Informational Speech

Yes, in this video where I make a speech about video choreography, you will learn something. Hopefully.
I should have known.
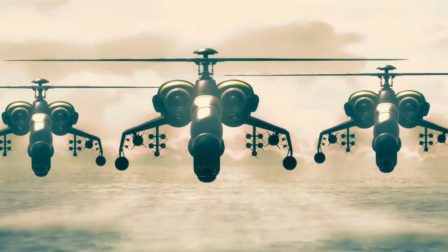I will discuss qualities that make up video choreography or how it can be used effectively, and give examples on how they have been used effectively. Now this is called the golden ratio.
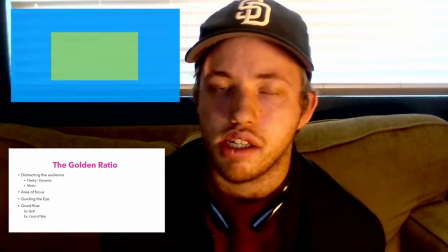31s
This is also where everyone's attention goes and where primarily most of the action goes.
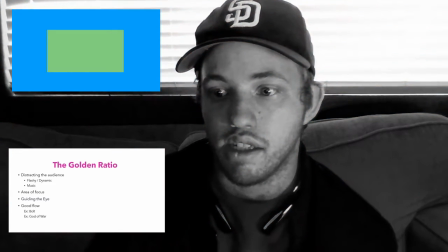36s
It is also used to direct your eyes, and I better not click that because I was about to stop the video.
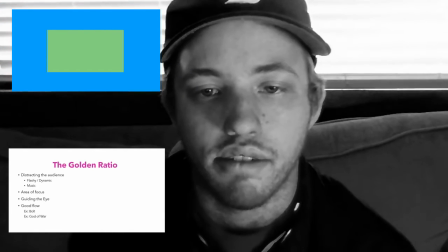44s
I hate having to stop it. Anyway,
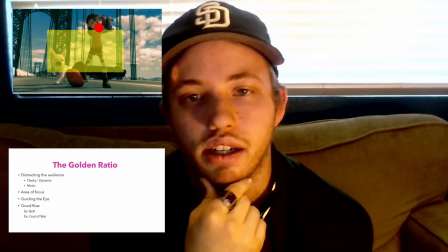51s
take this for example, where it guides your eye
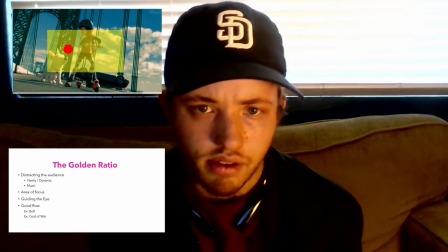57s
and draws it to the left and then to the middle and then the upper right corner
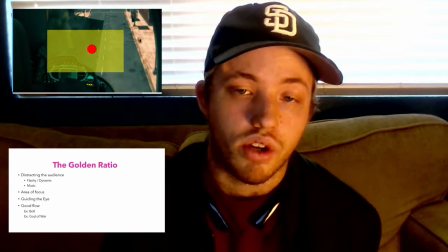62s
to follow the action, or it just takes you up and then it takes you down,
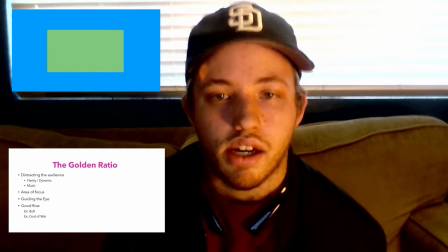68s
or the other way around. Anyway, now the point of a dynamic shot is to have a point of tension,
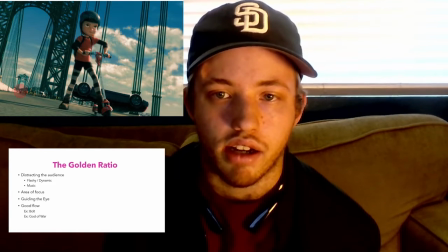76s
like in the last scene where everything led to an end point, like in
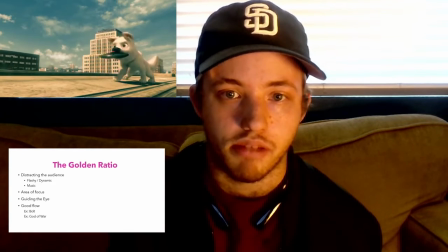84s
this later scene where Bolt is running with the frisbee bomb on the train and the helicopter closes in behind him with a machine gun.
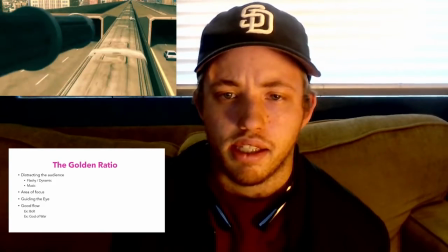95s
And the point is at the top right corner of the screen.
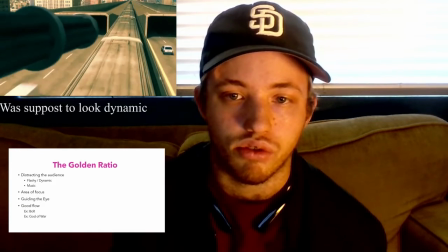101s
This shot looks dynamic because of how close the camera is to the machine gun.
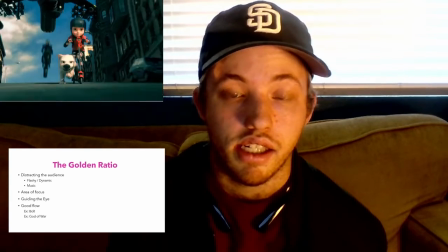111s
And note that everything that happens in this scene is dynamic because it takes place so close to the ground.
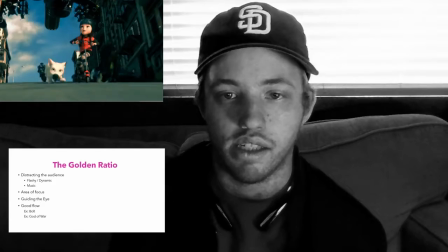119s
Everything that happens in this scene is the area,
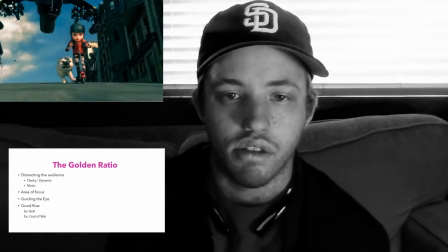127s
the tension, the point of tension is
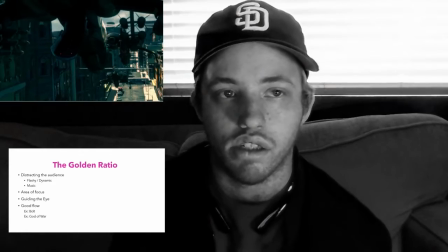131s
that everything goes off into a horizon line, a vanishing horizon line.
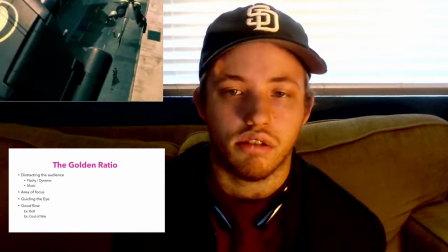138s
And as it works along with the music and keeps you in the action.
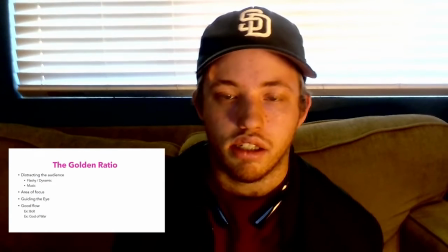149s
A dynamic shot can also be experimental,
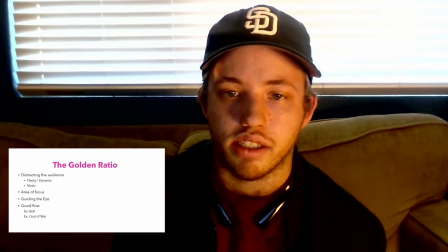154s
like where it takes the foreground
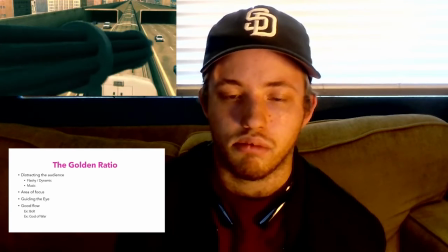160s
in where the foreground takes up some portion of the screen,
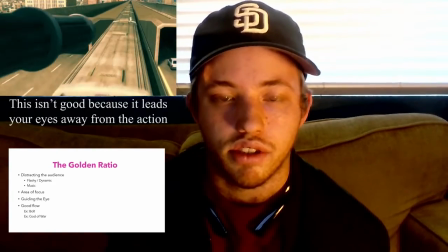166s
or things are moving across the screen in some way to show off speed or convey some kind of tension,
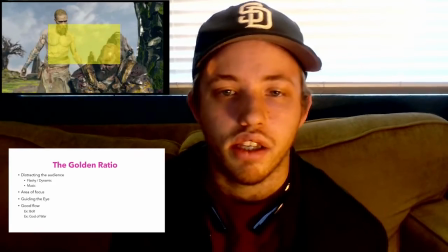174s
not attention. Anyway, like how in this scene
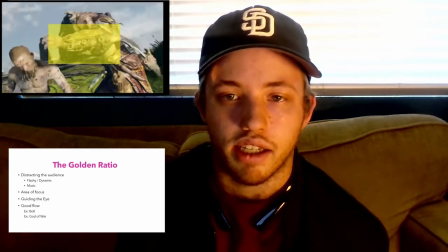181s
where Kratos is fighting and the music is help building up tension,
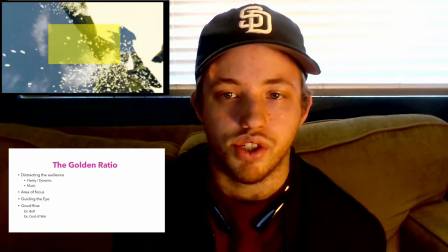186s
it's further amplified when Kratos jumps off the mountain to save his son from Baldur.
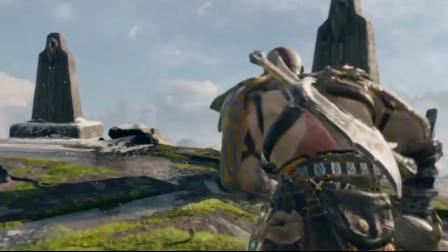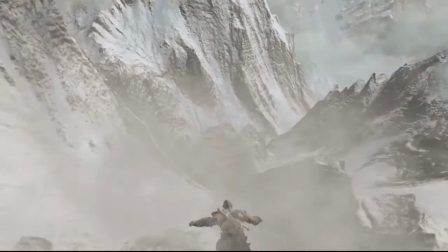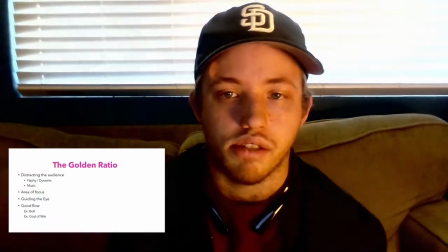204s
He is Kratos, so this isn't like the first cliffside he leapt from,
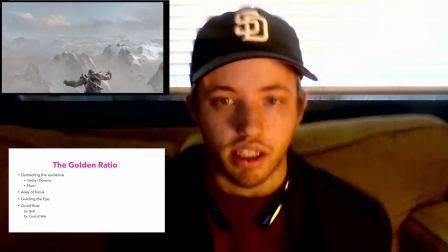212s
but the shaking of the camera, like this, gives tension,
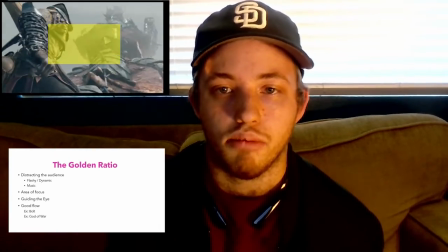219s
and him leaping off alongside the emotion in the action and the emotion,
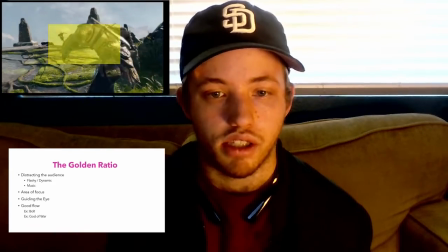227s
the music, it builds up this tension and makes you look for a horizon line,
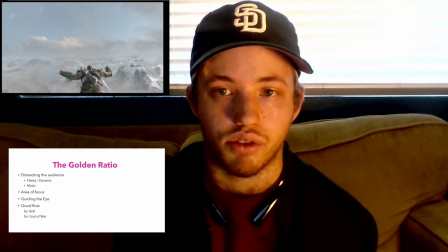233s
which there isn't one, except for when you look down and see the dragon below.
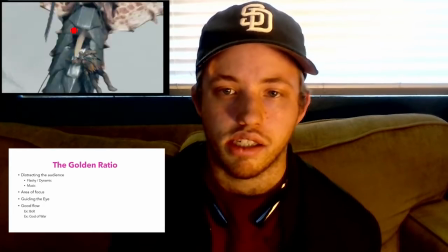239s
Now, the difference between this scene and the one that Bolt had
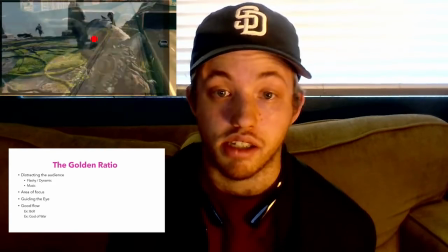245s
is that Kratos's is experimental but successful, because there was no visible endpoint,
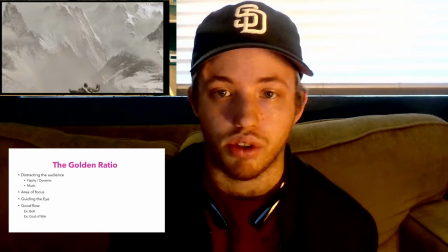253s
but in the center of the screen, in the golden ratio, the dragon shows itself.
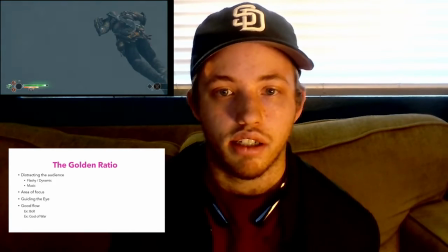261s
And later, after Kratos ends up killing the dragon and lands on the bridge over by in the Lake of the Nine,
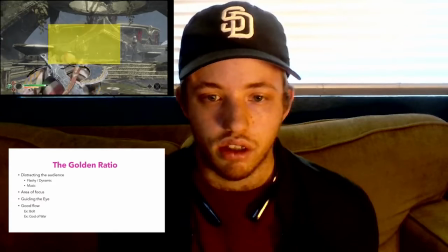274s
he ends up on the bridge, and the bridge leads to Baldur, where he can then save his son.
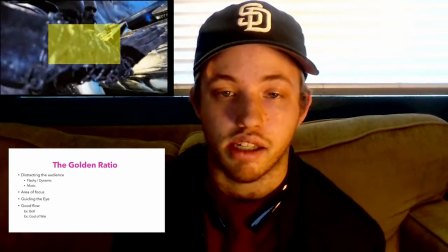281s
But then the tension basically stagnates when Kratos got to his goal,
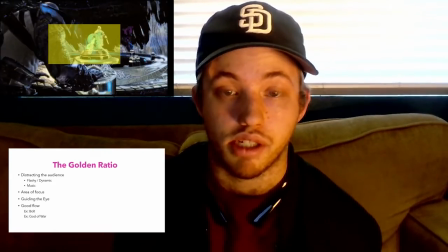290s
but realizes he can't stop the Bifrost, which means he can't keep them in Midgard.
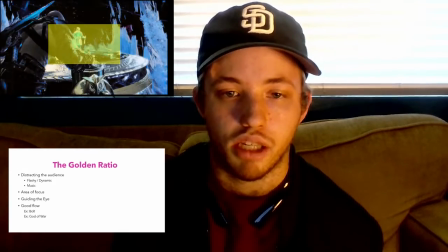296s
So
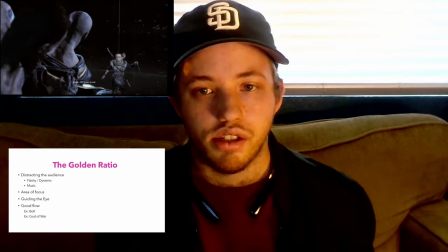300s
he has to do something. When the tension is basically reignited,
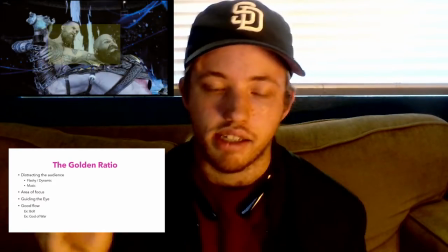308s
and you can see the camera follow his hand as all the tension had to go into what he was doing.
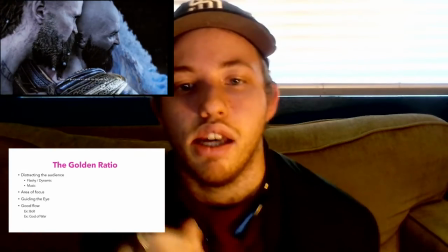317s
That basically was, as you saw just now. But we basically got that build-up of tension,
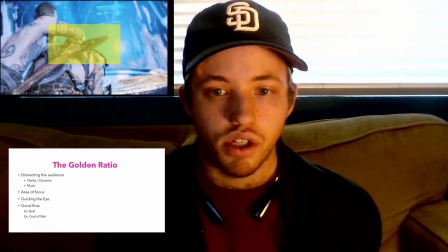326s
and boom, we see the hue or the color of Helheim,
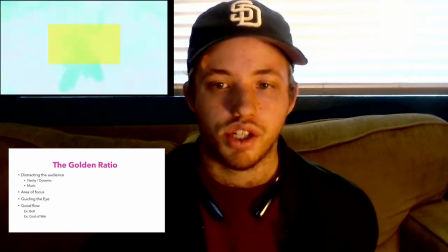331s
which like built up the same kind of tension from when he leapt off the mountain.
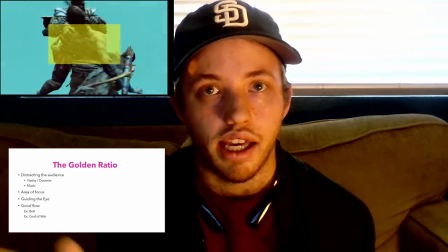340s
And now they're soaring through the air, and they're in the golden ratio.
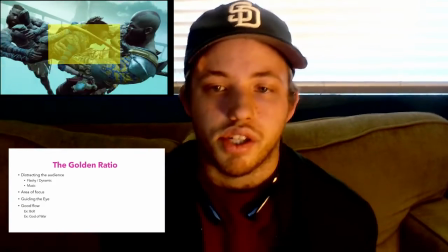349s
You'll see the golden ratio like a lot more.
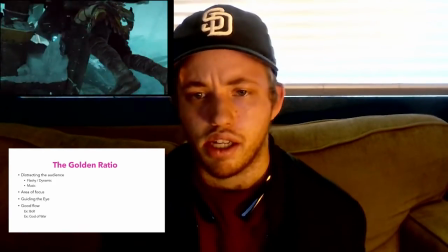352s
And I can't stay on this topic forever, but unlike Kratos and enduring the loss of his family, his first family. Boom. Double meanings. Double meanings are actions or events with different meanings. I can say a lot about how a lot of things have double meanings, but again, this is a video choreography video. Yeah. So Akira has a bunch of double meanings and even more dynamic shots,
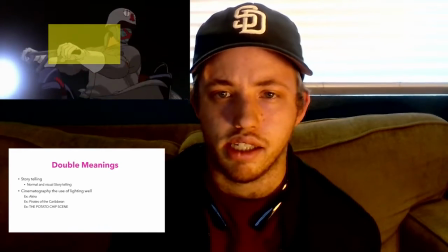394s
but the general point is that there's always something going on.
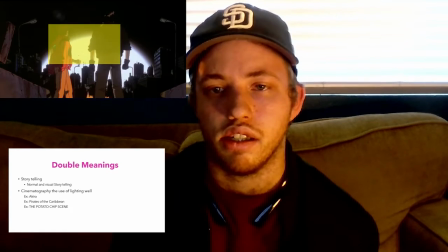399s
And at the end of the movie, after this one catastrophe, like all throughout the movie, we saw the city bright, alive.
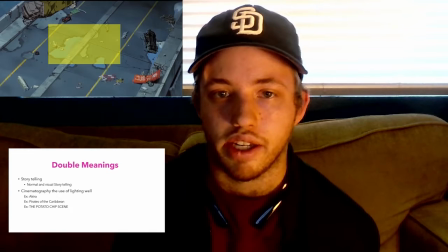407s
But at the end, it's broken, but quiet. And basically,
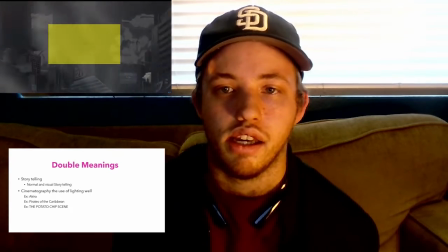415s
as a whole, the series' message is that individuals will live on even after a conflict occurs.
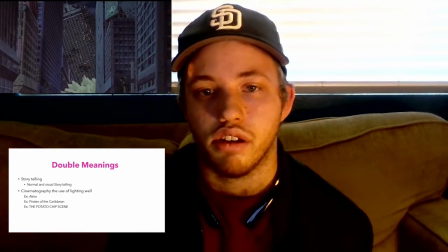422s
But it also tells the story of how conflict is not easily resolved without cost. Another example of double meanings is in Pirates of the Caribbean, Curse of the Black Pearl,
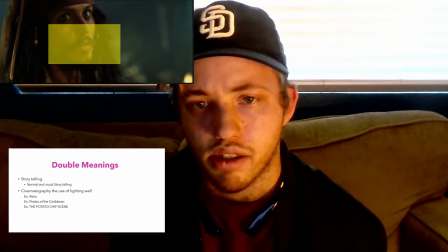435s
when Jack Sparrow tells the pirates about how the Navy plans to kill them when they leave the cove.
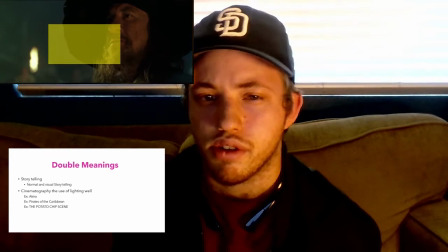442s
But he convinces them to kill the Navy officers before they deactivate their curse.
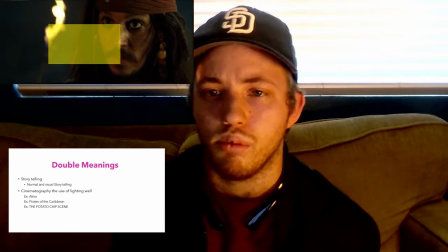449s
He does this in a way that associates that with the gold, the curse that they all have.
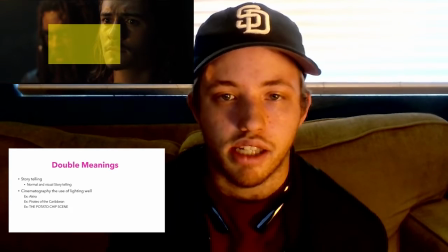459s
And basically, he explains how
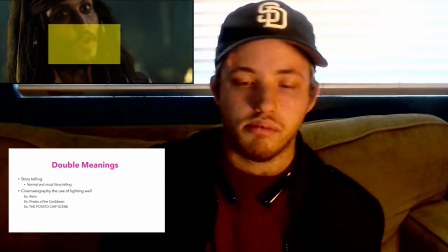465s
he does it by like dropping like this.
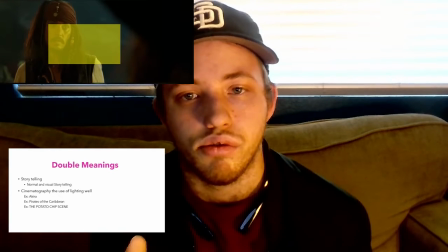472s
And he does this in a way to emphasize to William that he has to wait for the right moment.